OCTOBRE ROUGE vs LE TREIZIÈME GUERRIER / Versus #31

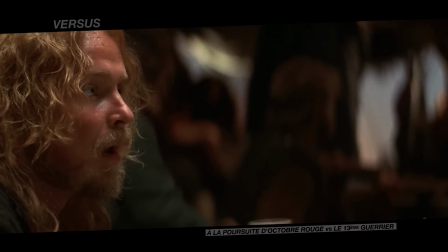Chant, contre-chant et panoramique dominent ainsi la mise en image pour retranscrire ce qu'Ahmed voit d'un côté, mais aussi ce qu'il ressent de l'autre.
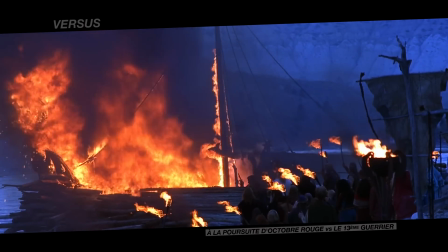Et lorsqu'il baisse les yeux, lorsqu'il ne veut plus voir, le film fait de même, dans un fondu au noir. Spectateurs et personnages sont ainsi au même niveau, découvrant ces contrées lointaines en observant les étranges coutumes.
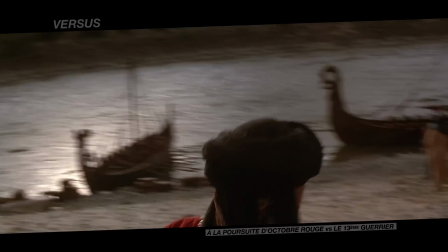Entre Ahmed et les Vikings, la question de la langue devient alors centrale, car si le premier s'exprime en anglais, les seconds le font dans leur dialecte.
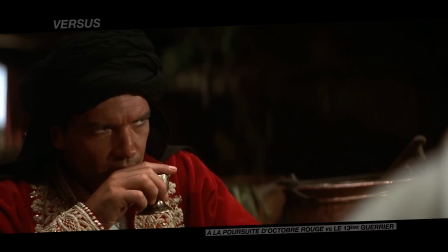L'enjeu du 13e guerrier étant la tentative de communication entre deux cultures,
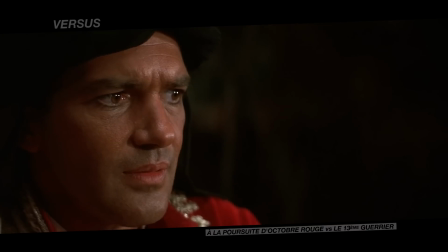avec tous les tâtonnements que cela implique, le choix de l'anglais pour tous serait contrevenir à l'essence même du projet.
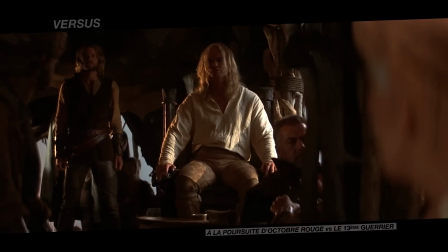John McTiernan ne peut alors pas réitérer l'approche d'Octobre Rouge.
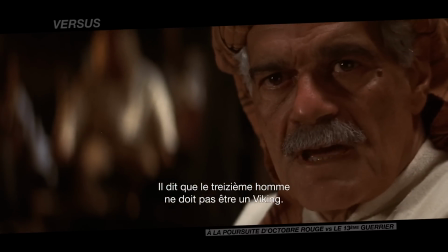She says the 13th man must be no Northman.
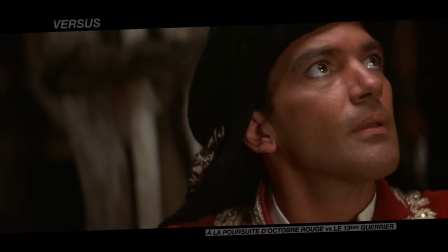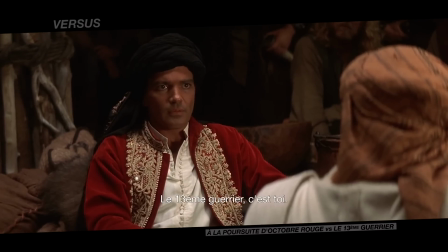The 13th warrior is you.
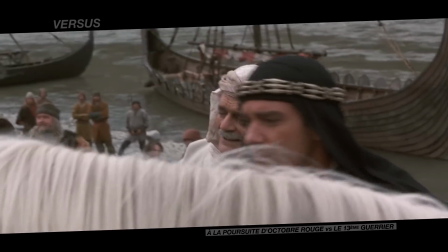La langue viking n'est pas sous-titrée, le spectateur se retrouve comme le héros, perdu,
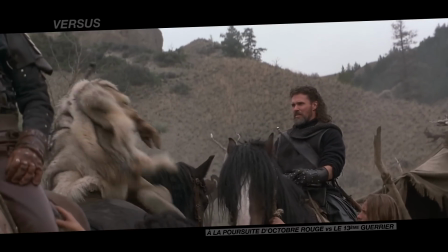à tenter de déchiffrer les attitudes, les visages, pour avoir une idée des enjeux qui se nouent.
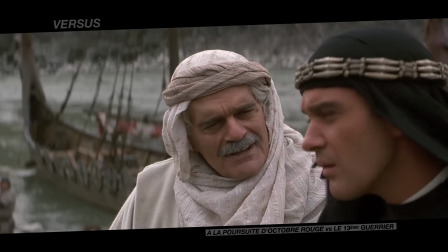Un interprète aide à la compréhension, puis vient la scène où tout bascule.
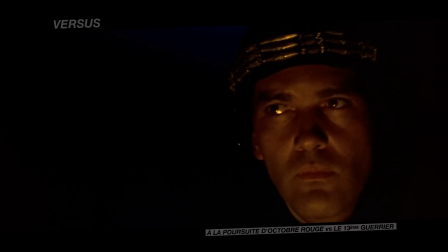Lors du long voyage vers le nord, Ahmed, seul au milieu des 12 vikings, les écoute attentivement et, dans de longues ellipses, commence peu à peu à les comprendre, par bribes.
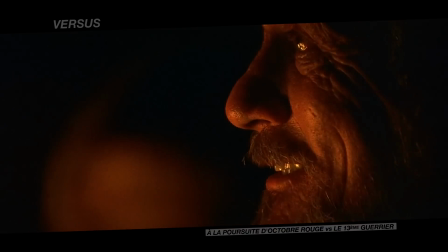Et cette compréhension progressive passe par une transformation de ce dialecte scandinave vers l'anglais.
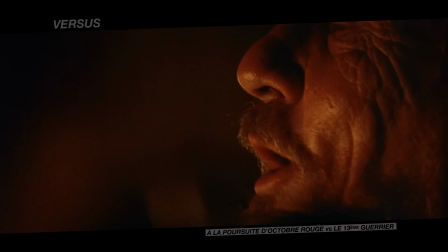Un choix qui pourrait paraître contre-intuitif, voire absurde, mais qui s'avère en fait particulièrement logique parce qu'il répond à l'ambition première du récit,
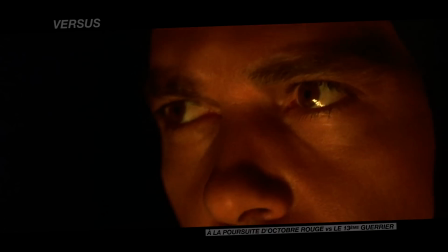coller le spectateur à la vision et à l'écoute du personnage principal.
My mother
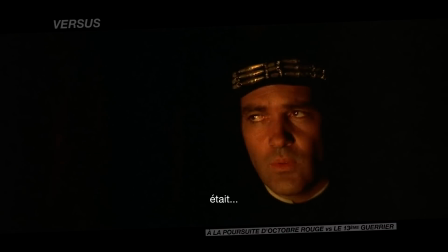was...
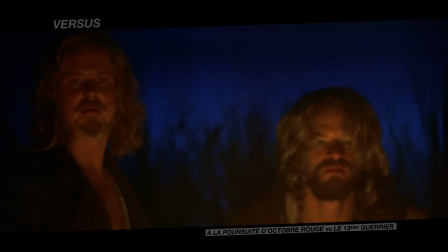Le spectateur se retrouve ainsi exactement dans la même position que le héros. Par ce glissement, le monde viking s'ouvre alors à notre curiosité.
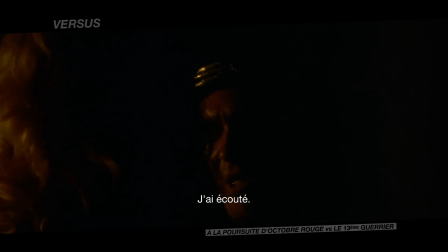L'immersion dans la vie quotidienne de ces guerriers du Nord est alors possible. La rencontre véritable peut commencer, pour le bénéfice de tous.
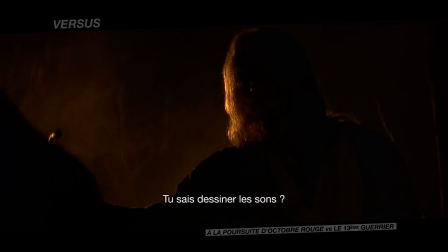You can draw sounds. Show me.
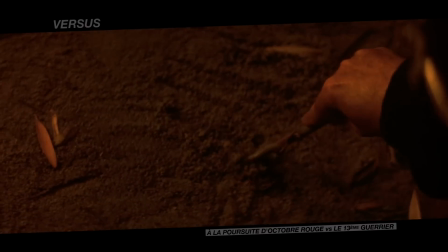There is only one God, and Muhammad is his prophet.
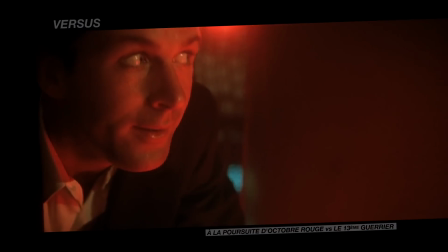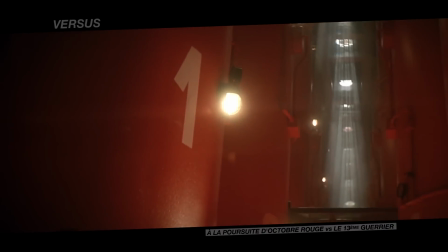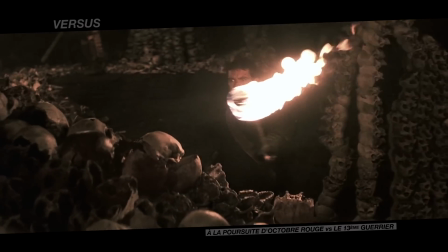À la poursuite d'Octobre Rouge et Le 13e guerrier construisent ainsi des récits de nature très différente de par le rôle qui jouent les personnages principaux.
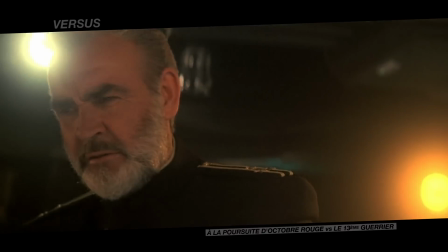Ryan et Ramius sont des personnages actifs. Par leurs réflexions, leurs actions, ils sont les moteurs de l'avancée et de la résolution de l'intrigue.
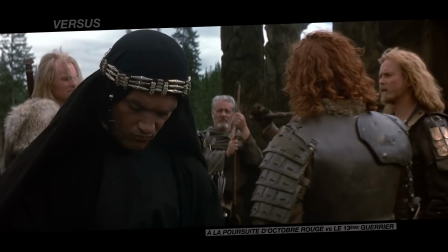Ahmed occupe, lui, une place plus périphérique.
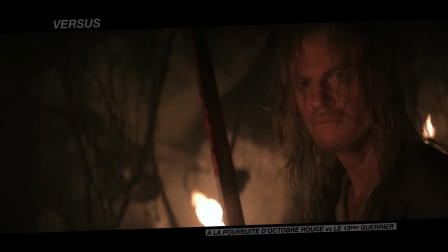Le véritable héros demeure Boulevay, lui qui est le personnage principal dans les points clés de l'intrigue, en tuant notamment la mère des Wendels,
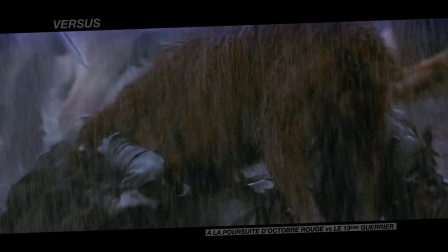puis le chef de guerre. Si Ahmed participe évidemment activement à l'action, son rôle est avant tout celui de témoin.
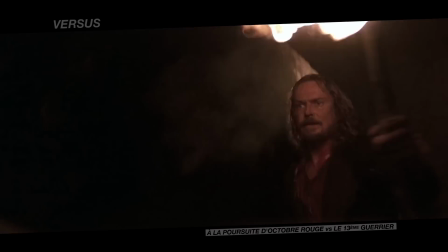Et cela se traduit donc dans la mise en scène sur les choix de point de vue opérés par John McTiernan sur ses récits.
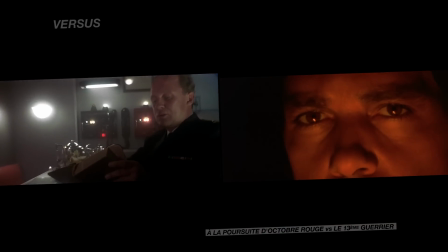Des choix parfaitement symbolisés donc par les deux scènes de jeu sur les langues. Dans Octobre Rouge, ce changement se fait dans un mouvement de caméra extra-diégétique.
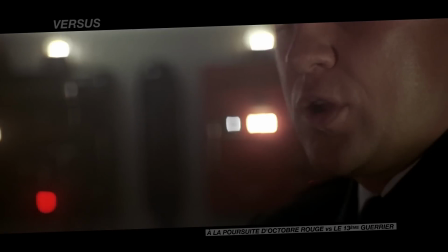La caméra est là, narratrice active, autonome, détachée de tout point de vue humain, allant chercher comme bon lui semble tous les éléments à même de faire progresser le récit.
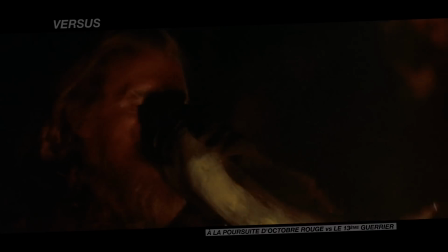Dans Le 13e guerrier, la caméra est par contre assujettie au regard du héros,
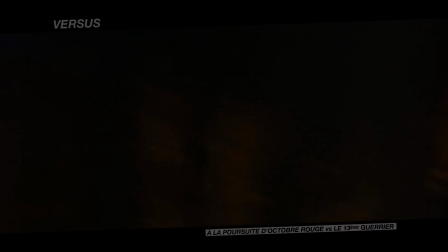sur le vif, à hauteur d'homme, et le glissement dans les langues est intégré à la diégèse.
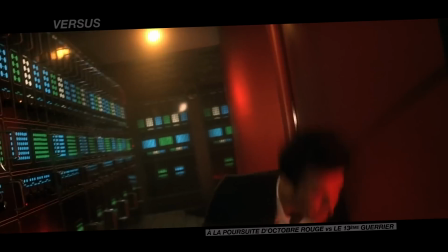Ce jeu sur la mise en image est en parfaite adéquation avec l'ambition des deux films.